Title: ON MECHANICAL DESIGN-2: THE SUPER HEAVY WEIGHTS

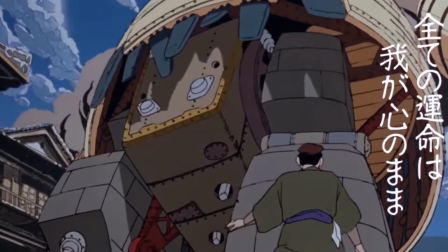0:07 A rare race. Titans of Steel. Shaking the Earth.
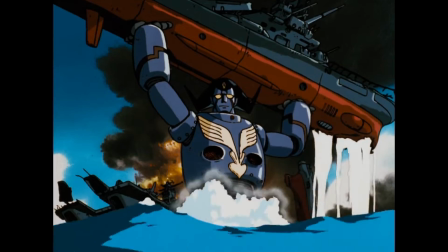0:12 Veritable Walking Fortresses. The Super Heavyweights.
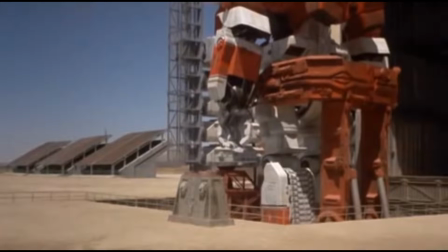0:17 So, last time we went over just my rough general principles of design with an example.
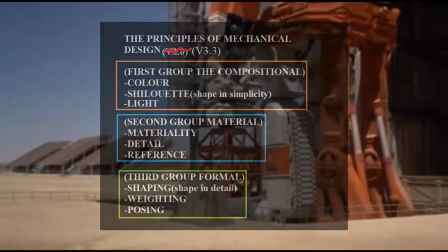0:23 But I thought it would be of great interest to actually look at them in practice alongside the remaining aspects I did not mention.
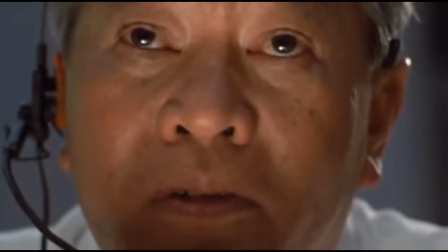0:29 And to do so, I thought, why not focus on one of my all-time favorite styles of mecha, the super heavyweights.
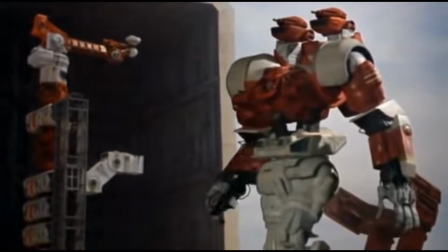0:37 It is somewhat ironic that given how big mecha grow to and how obviously mechanical and metal they are,
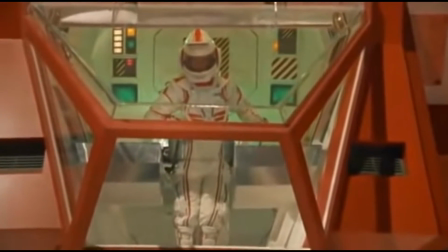0:43 they actually rarely seem to fall into this category and actually seem to rarely be that heavy.
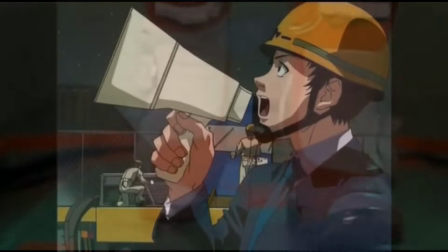0:49 The super heavyweights are a special group of mechanical designs to me.
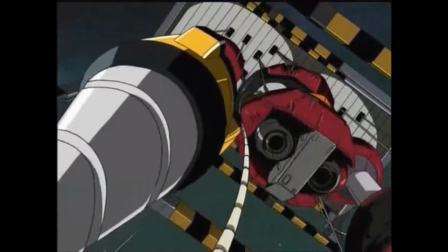0:53 This small group takes the weight and mass of these massive walking buildings and actually sticks to it.
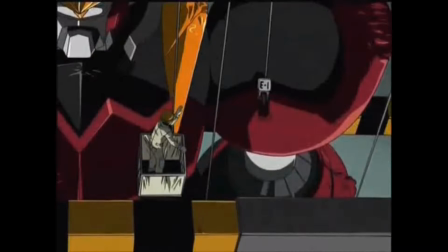1:00 There is a concerted effort within these designs to say, this thing is damn heavy.
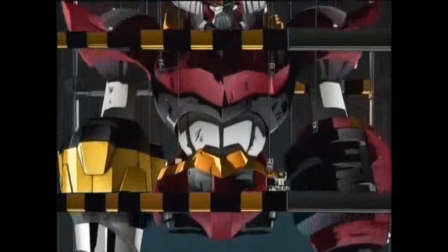1:05 This thing has a lot of weight to it, so even if it falls over you could end up dead just from the impact.
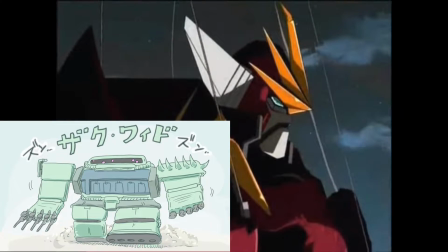1:12 Now as easy as it would be to say, mechs started slow and got fast, it's really not that cut and dry.
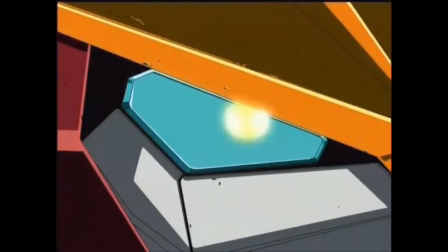1:19 Mecha did broadly get more fast and a little more zippy, but I think it's good to look back at what came before and what needed to happen for these designs to be possible.
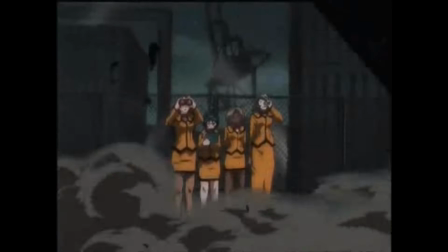1:28 If you look at a very archetypal early design like Tetsujin 28,
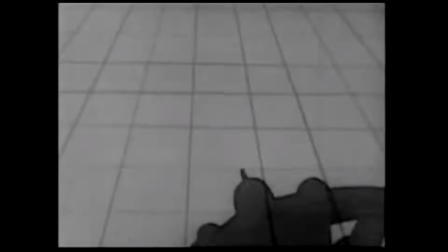1:33 you can already tell it's strong when it needs to be, but it's also shown to be flying by jetpack as well.
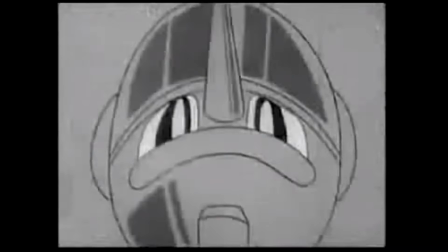1:38 So it can also be fast when it needs to be fast. This is one of the limitations that kind of stopped the super heavyweights from emerging sooner.
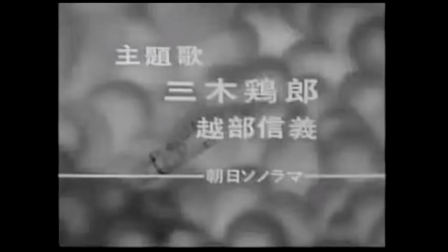1:45 In order to really commit to being slow, you need more than just a design focus.
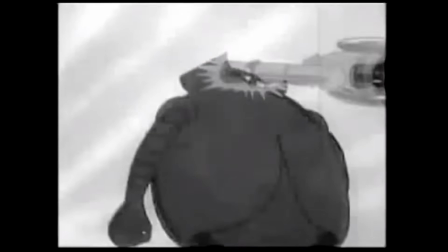1:50 You need to kind of accept that what you're making isn't just some atomic-powered, super-duper machine and is actually somewhat limited by the world.
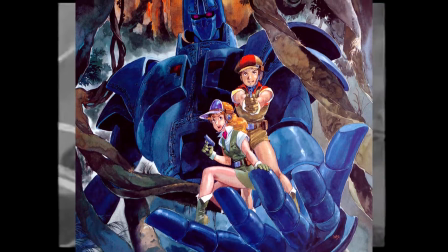1:59 And this is kind of what makes these designs kind of special. They are slow, and if they do speed up, it's significant event.
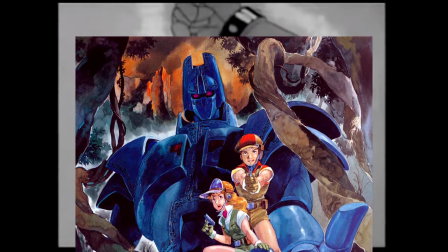2:05 It's not something they regularly do, perhaps. But this also obviously shows the other reason this group is so rare.
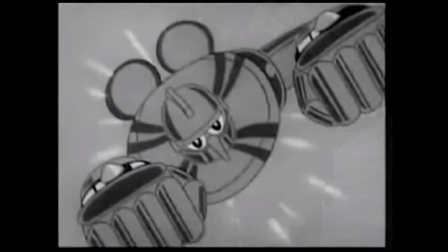2:11 The combination of animation and money. Yeah, your animation needs to have a set caliber of detail available.
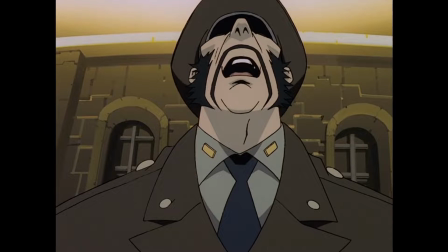2:19 This is because, in order to communicate the mass of these machines, it has to come from more than just the machine itself.
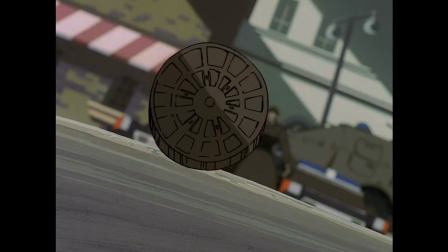2:25 It has to come from its environment as well.
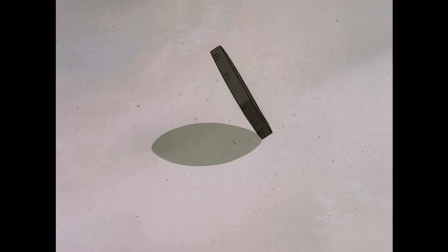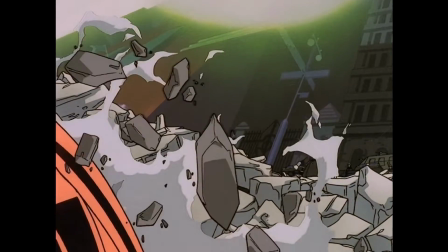2:35 As perhaps one of my favorite and a fantastic example, it's the first appearance of one of my all-time greats, the Big O. It's really a beautiful example.
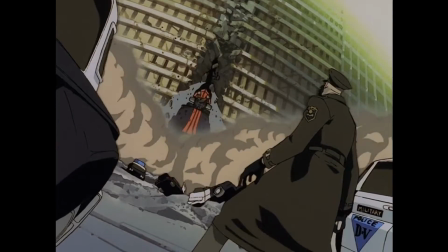2:43 There's so much gorgeous detail put into this introduction.
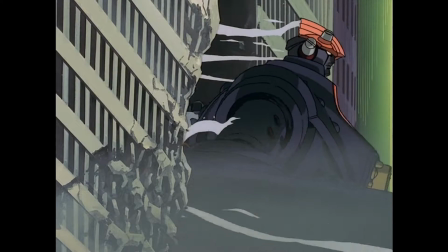2:47 The Big O tears apart the pavement and I mean just walking around it feels like miniature earthquakes are going off.
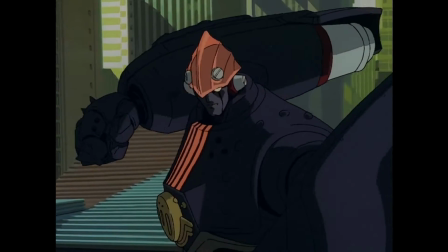2:53 Within this sequence though is one shot that I think really, really encapsulates this.
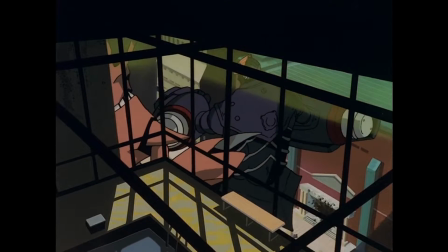2:58 It's barely a few seconds long, but look at how fucking cool it is.
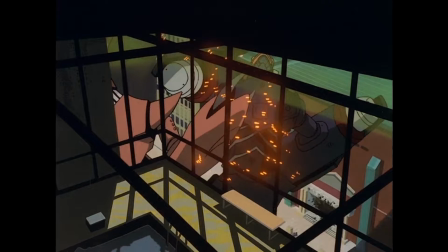3:02 We see the interior of a random building, completely unimportant to the plot and never shown again in the entire show.
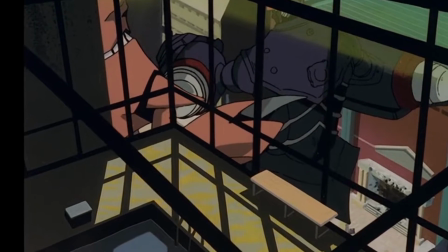3:08 But during its fight, the water inside, the pool that's inside this room, splashes back and forth.
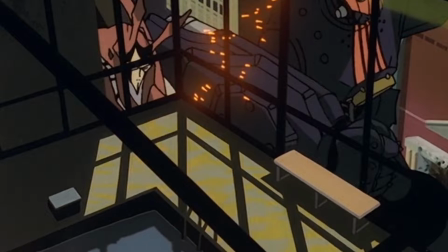3:14 You can feel how every punch from the big O, just even the most basic attack to closed fist, is sending shockwaves to the very atoms of this world.
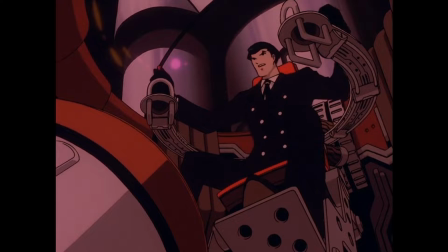3:23 It takes time and effort to consider these details, and to spend your finite and expensive budget on them.
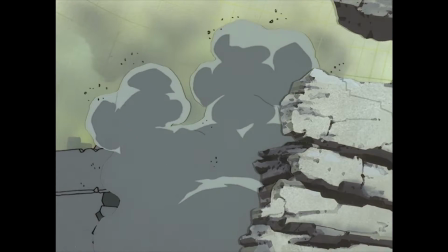3:30 The Big O, after all, was only originally 13 episodes, compared to some shows at the time running for a more typical 26 to even a 50 episode average.
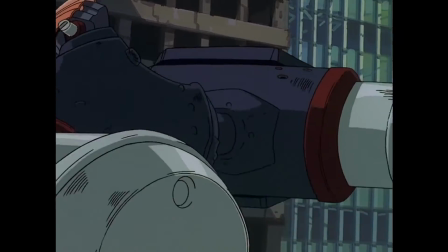3:38 And oh boy, when the fucking big IMPAX piston charges out and it fires, oomph.
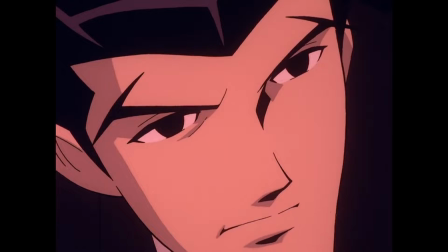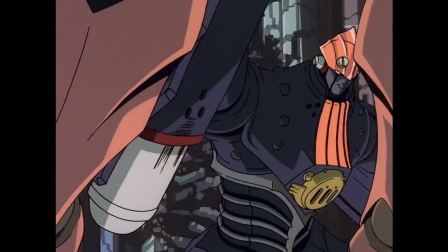3:51 It's fucking perfect. You really feel as if the ground is shaking and you really feel as if a massive amount if something was just hit into something else.
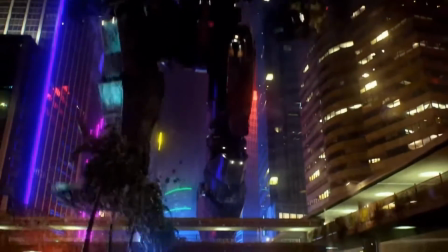4:00 It really leaves you with an impression of weight. For an alternate example, Pacific Rim by Guillermo del Toro shows us a western take on the same principle approach.
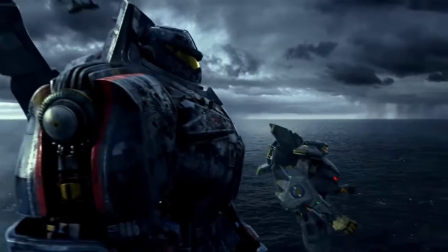4:09 For Guillermo, it seems obvious the importance was there for making the Jaeger mechas intensely weighty and with a definite sense of mass.